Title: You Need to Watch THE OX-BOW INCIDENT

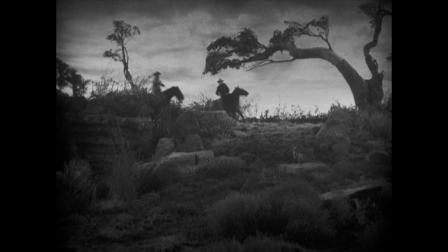But after dawn comes and the three men are hung the sheriff returns revealing that the farmer
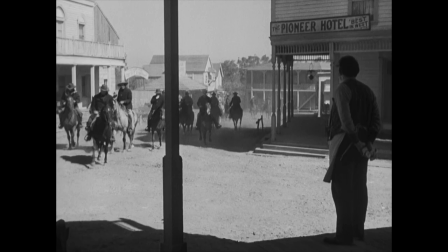is very much alive and actually sold his cattle to the three men just as they said he did.
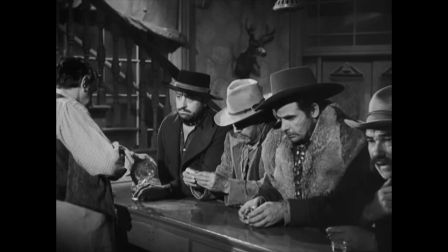And so all the men in this posse return back to the saloon traumatized at what they just did to these innocent people
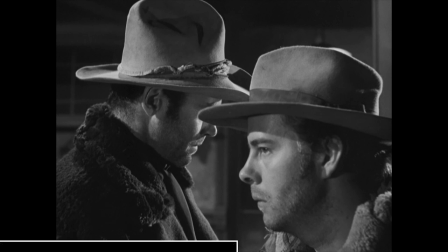and once they get back Henry Fonda begins to read the letter that Dana Andrews asked to be given to his family after he was hung. The letter that he reads at the end of that movie he found the sound for that there's a huskiness to his voice and a patience to his words
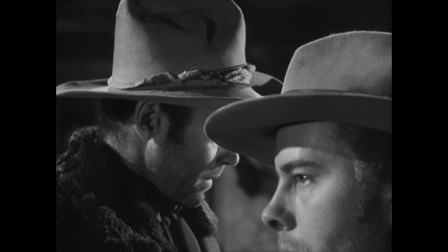when he's standing at the bar you don't even see his eyes. It's a very subtle thing but it really affects the scene.
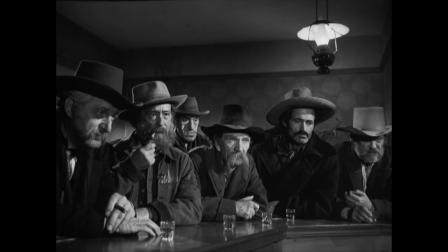Though seeing someone cry on screen often triggers empathy in the audience and helps create the emotion a director wants for a scene,
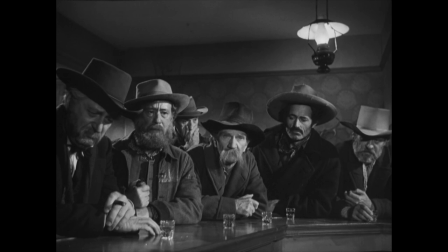I think hearing just his words and letting it all sink in as it is for
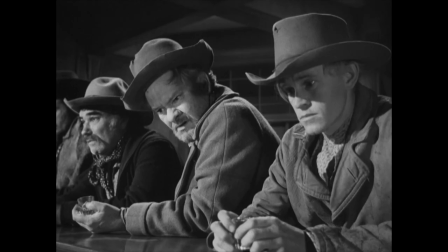all the other participants is equally if not even more effective.
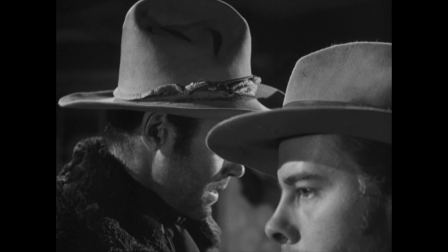Specifically we feel this through Harry Morgan's profile.
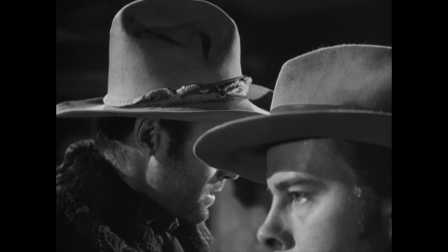It's a very odd composition, so much so that it could easily be seen as a mistake at first glance.
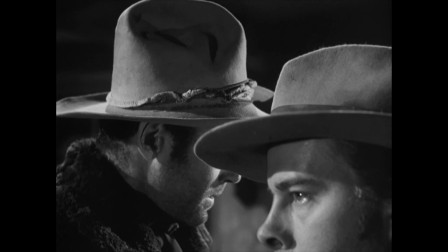But when you think of how many people would have looked at this specific framing and composition, you realize that it could not have been just a happy accident.
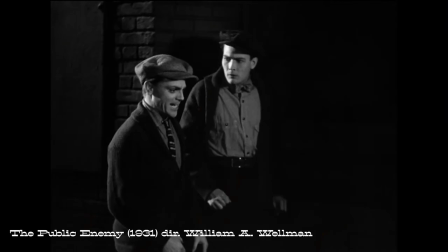And Wellman actually made several great films in his day, including the gangster classic The Public Enemy,
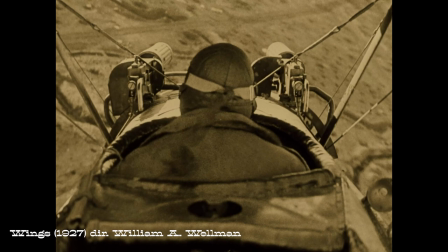the World War I aviation film Wings, which actually won the very first Best Picture Oscar, and the original version of A Star is Born.
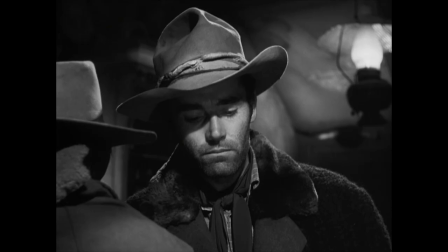And this film has some incredible performances. Some of the ones that stand out, of course, are Henry Fonda, Dana Andrews. You also see a young Harry Morgan, even younger than the Harry Morgan in the film Moonrise,
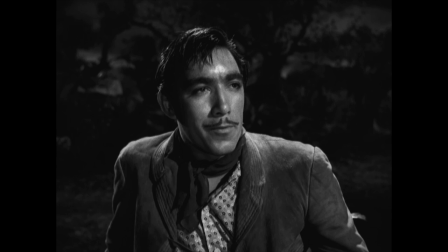which I talked about a couple weeks ago, as well as a very young Anthony Quinn.
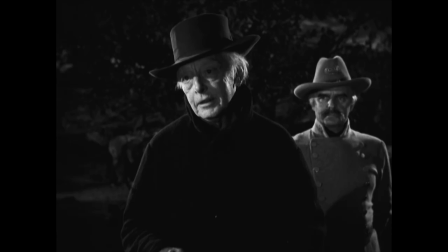But there are also a few lesser known names who are just as wonderful, like Harry Davenport, Frank Conroy, Mark Lawrence.
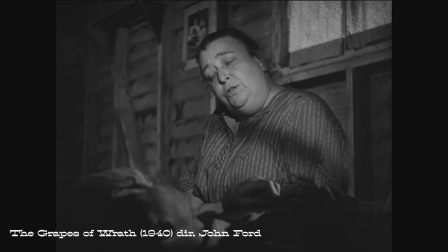Jane Darwell is another notable name, as she had actually just recently won the Best Supporting Actress Oscar for
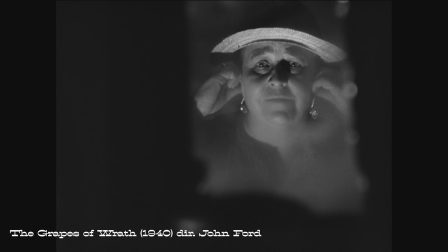her performance as Maude Joad in the John Ford film The Grapes of Wrath. Alright, so if you want to see the Oxbow incident, it's available to watch from all the usual streaming sites as a rent or buy option. Or you can find it physically in various ways, including this very nice addition from Kino Lorber. All right, so for the comment question, I'm wondering what is a film that really affected you emotionally? As I said, I really found this film to be just incredibly powerful and I'm wondering what are some films that you've seen that had a similar effect on you? Be sure to put your favorites in the comment section down below and start discussing. If you enjoyed this video, be sure to hit the like button and subscribe if you want to see some more of these. Remember to keep watching movies and I will see you again soon.